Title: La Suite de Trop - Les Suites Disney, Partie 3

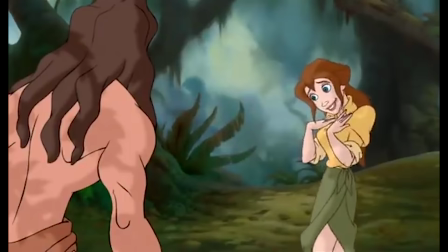À défaut d'avoir l'honnêteté d'en faire un bon film.
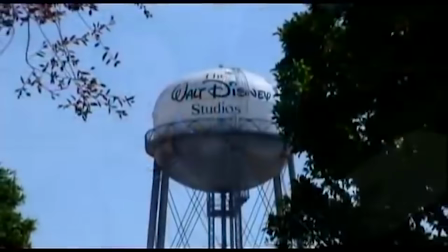Non mais sérieux, même Tarzan ne sait pas ce qu'il fait ici, sans doute décontenancé face à tant de médiocrité qui vient une fois de plus ternir la réputation du studio auprès du grand public.
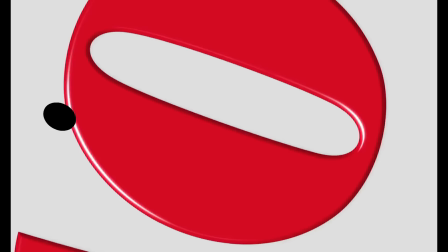Je lui fais honte.
Ne t'en fais pas, va, puisque les dirigeants eux n'ont de rien et sortent quelques mois plus tard les 101 Dalmatiens 2 sur la trace des héros, suite du 17e classique d'animation du studio Les 101 Dalmatiens. Ce n'est pas mon Disney préféré.
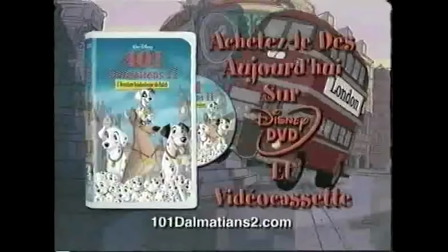Et pourtant il s'agit indéniablement d'un des plus grands classiques dont l'héritage perdure, avec notamment le film qui nous intéresse aujourd'hui,
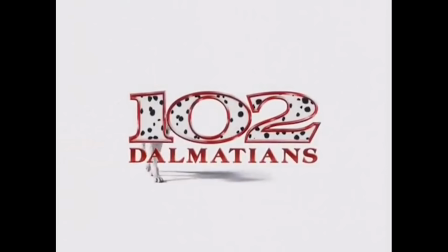mais aussi un récent spin-off Cruella, une plus ancienne adaptation en live action et sa suite dont la principale qualité est la coupe de notre GG national,
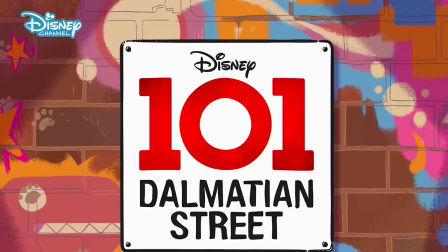deux séries avec une première en 1997 dont je n'avais jamais entendu parler et une seconde en 2019 dont je n'avais jamais entendu parler,
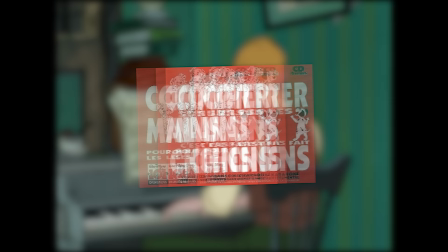des jeux vidéo que l'on ne fera pas sur Twitch ou encore ce merveilleux CD,
compter sur les mains c'est pas fait pour les chiens.
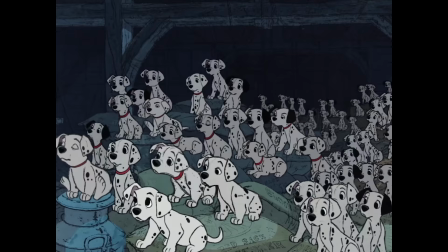Mais compter jusqu'à 101, ça c'est fait pour les Dalmatiens.
Pourquoi je me souviens de ça, moi?
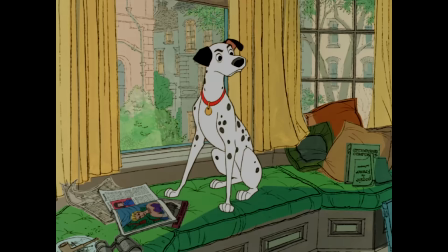Mais ce que je retiens principalement pour ces 101 Dalmatiens, outre la coupe de GG, c'est son émancipation vis-à-vis des autres productions de l'âge d'argent. Et même si le scénario de Bill Pett, adapté du roman éponyme de Dodie Smith paru 5 ans auparavant,
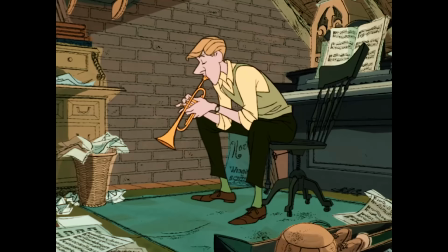participe à ce sentiment d'émancipation de par son ambiance plus réaliste, sa quasi-absence de musique et sa méchante cruellement iconique,
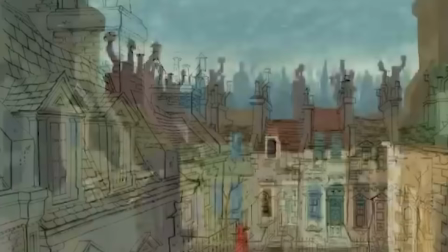je n'en espérais pas tant.
C'est bien l'évolution graphique qui marque cette véritable rupture.
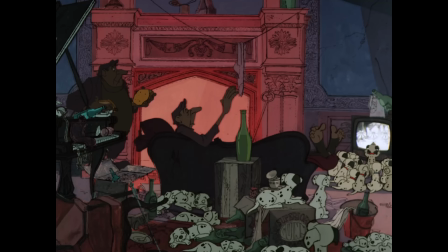Sous la supervision du directeur artistique Ken Anderson, le film aborde une esthétique particulière,
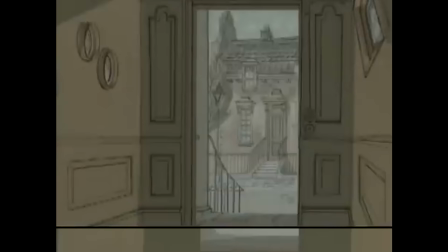avec ses décors dont les détails appliqués sur celluloïdes ont été posés sur des aplats de couleurs dominés par des nuances de gris, même si on n'échappe pas à ces foutus murs roses. C'était la mode à l'époque.
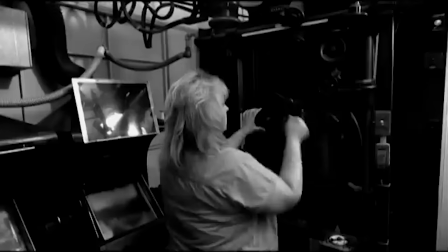Et surtout la première utilisation pour un long métrage de la xérographie, un procédé dont je ne vais pas vous détailler le fonctionnement.
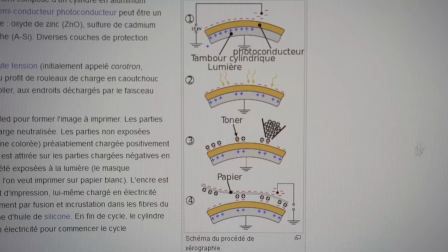Car j'ai rien compris. Et pourtant, j'ai essayé de comprendre, puis je suis tombé sur ce dessin.
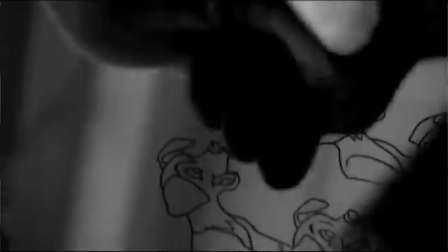Retenez que la xérographie a permis de photocopier les dessins des animateurs directement sur celluloïdes, supprimant l'étape de décalcage manuel à l'encre,
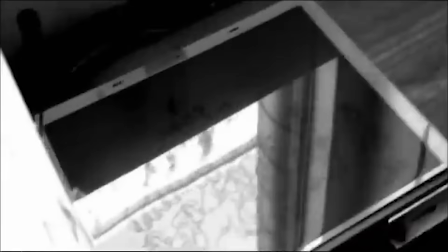ce qui donne cet aspect crayonné très marqué dans les 101 Dalmatiens, et rendant possible la duplication des dessins,
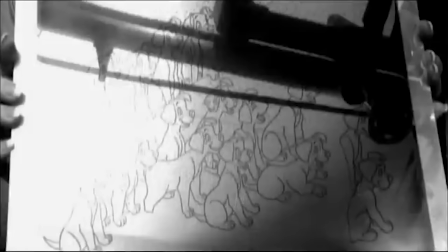ce qui est bien pratique quand vous avez 99 chiots à l'écran.
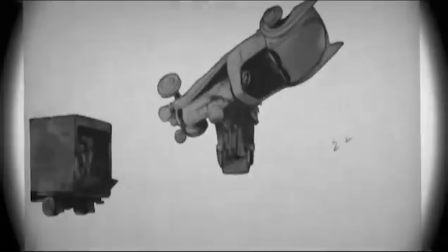Une avancée technologique qui prouve cette volonté insatiable de Disney d'être en avance sur son temps, de repousser les limites de l'impossible pour l'amour de cet art qu'est le cinéma.
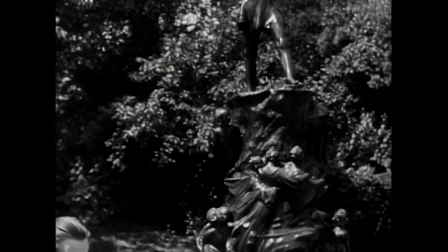En partie du moins. Puisque suite aux résultats décevants de leur dernière production, le studio se retrouve dans l'obligation de réduire ses dépenses.
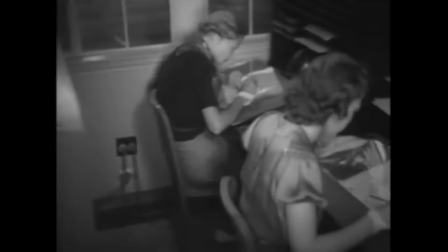Et quoi de mieux que cette belle innovation qui supprime une étape dans le rendu final de l'œuvre, permettant la fermeture de tout un département.
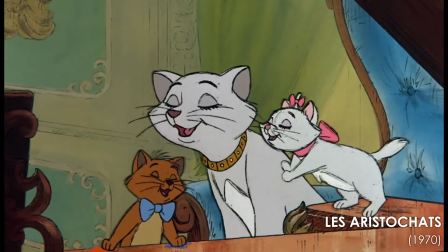Malgré les réticences de Walt à son égard, cette identité visuelle marquera les longs métrages des années 60-70 sous l'impulsion de Wolfgang Reserman,
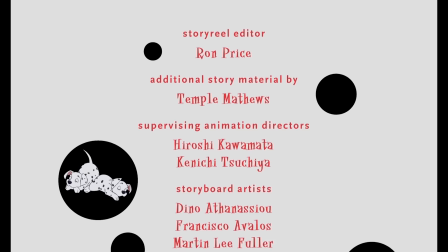ancien membre des Neuf Sages devenu réalisateur. Cette esthétique faisant partie de l'identité des 101 Dalmatiens, les artistes ont eu certainement à cœur de la reproduire dans cette suite.
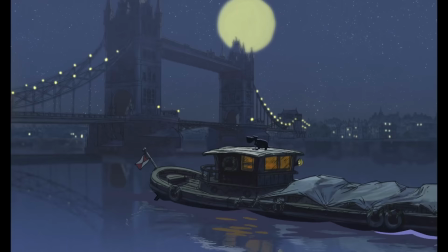Bah alors j'aurais jamais cru, mais oui.
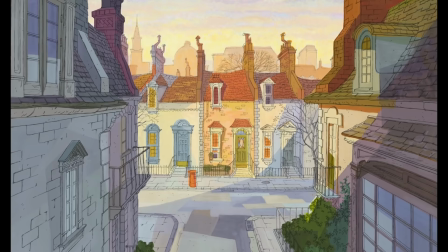Et celle-ci est même bien reproduite, puisqu'avec ses traits fins semblant directement dessinés sur l'écran, on retrouve dans les décors une partie du charme de l'œuvre originale.
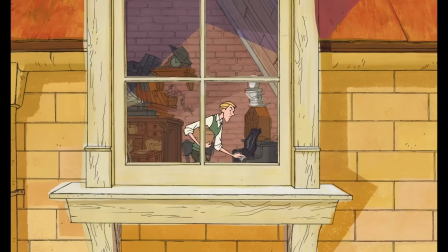À défaut de les retrouver dans les personnages.
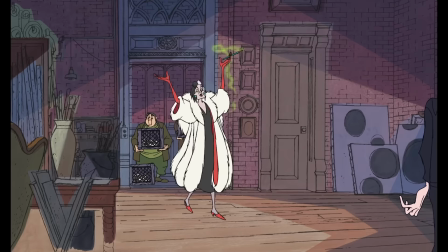Oui, car malheureusement, ceux-ci possèdent des lignes plus soignées, témoignant de la modernisation des procédés, gagnant en clarté ce que l'on perd en authenticité. Après, je chipote un peu, hein, car leur visuel reste très convaincant, même si dessiner un chien, c'est pas non plus hyper compliqué. Alors, Là, il y a la
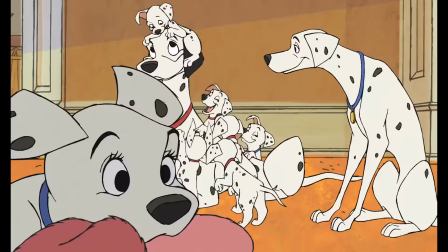queue. Un constat prometteur qui laisse entrevoir une suite convaincante jusqu'à ce que le film me ramène à la raison.
Je sais qu'on n'a pas les meilleurs scénaristes de télé.
Oh, bon, je vais pas te contredire.
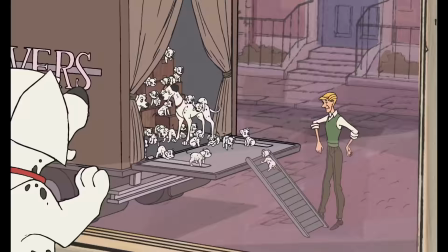Puisque Les 101 Dalmatiens 2 nous raconte la vie de Patch, petit chien délaissé par les siens au point d'être oublié le jour du déménagement.
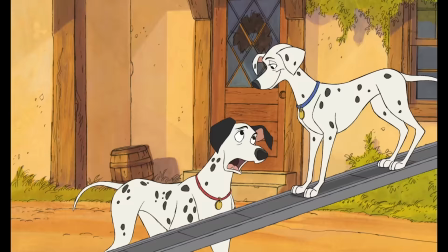Comme quoi, compter sur les mains, c'est pas non plus fait pour les Dalmatiens.
Il y en avait 101 ? C'est pas possible.
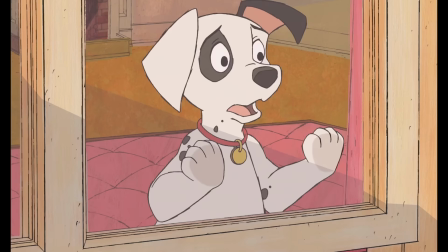Car 101, c'est le nombre de Dalmatiens en incluant Perdita et Pongo.
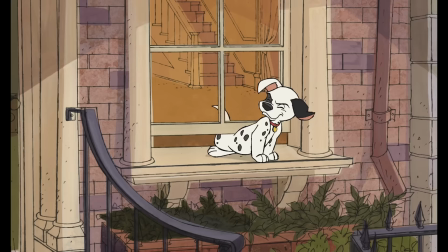Enfin bref, Patch regarde sa famille partir sans réussir à passer sous la fenêtre, mais trouve plus de motivation quand il s'agit de suivre une camionnette remplie de croquettes.
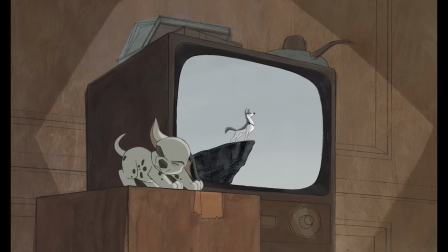Errant dans les rues de Londres, il rencontre le chien star Ouragan, héros de sa série préférée.
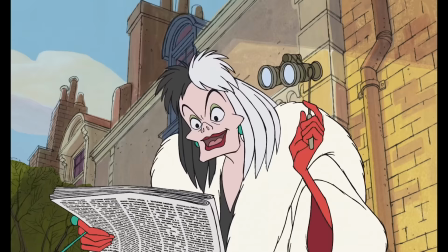Pendant ce temps, Cruella décide à nouveau d'enlever les Dalmatiens après avoir trouvé leur nouvelle adresse par la toute puissance de la facilité scénaristique. Un nouvel enlèvement qui arrive jusqu'aux oreilles d'Ouragan.
Il s'agit de 101 Dalmatiens.
Ok, donc personne s'est compté dans le film.
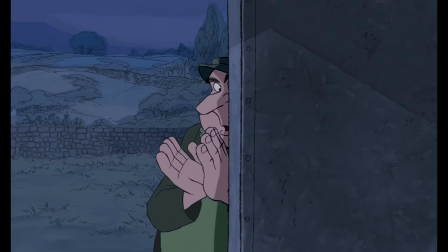Et puis bon, pas besoin d'être mathématicien.
Ou plutôt mathématicien. Oh, joli. Oh, je m'entraîne.
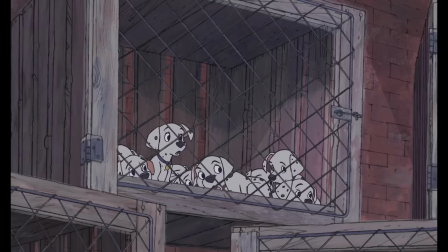Je disais pas besoin d'être mathématicien pour se rendre compte que là, ils sont pas 101.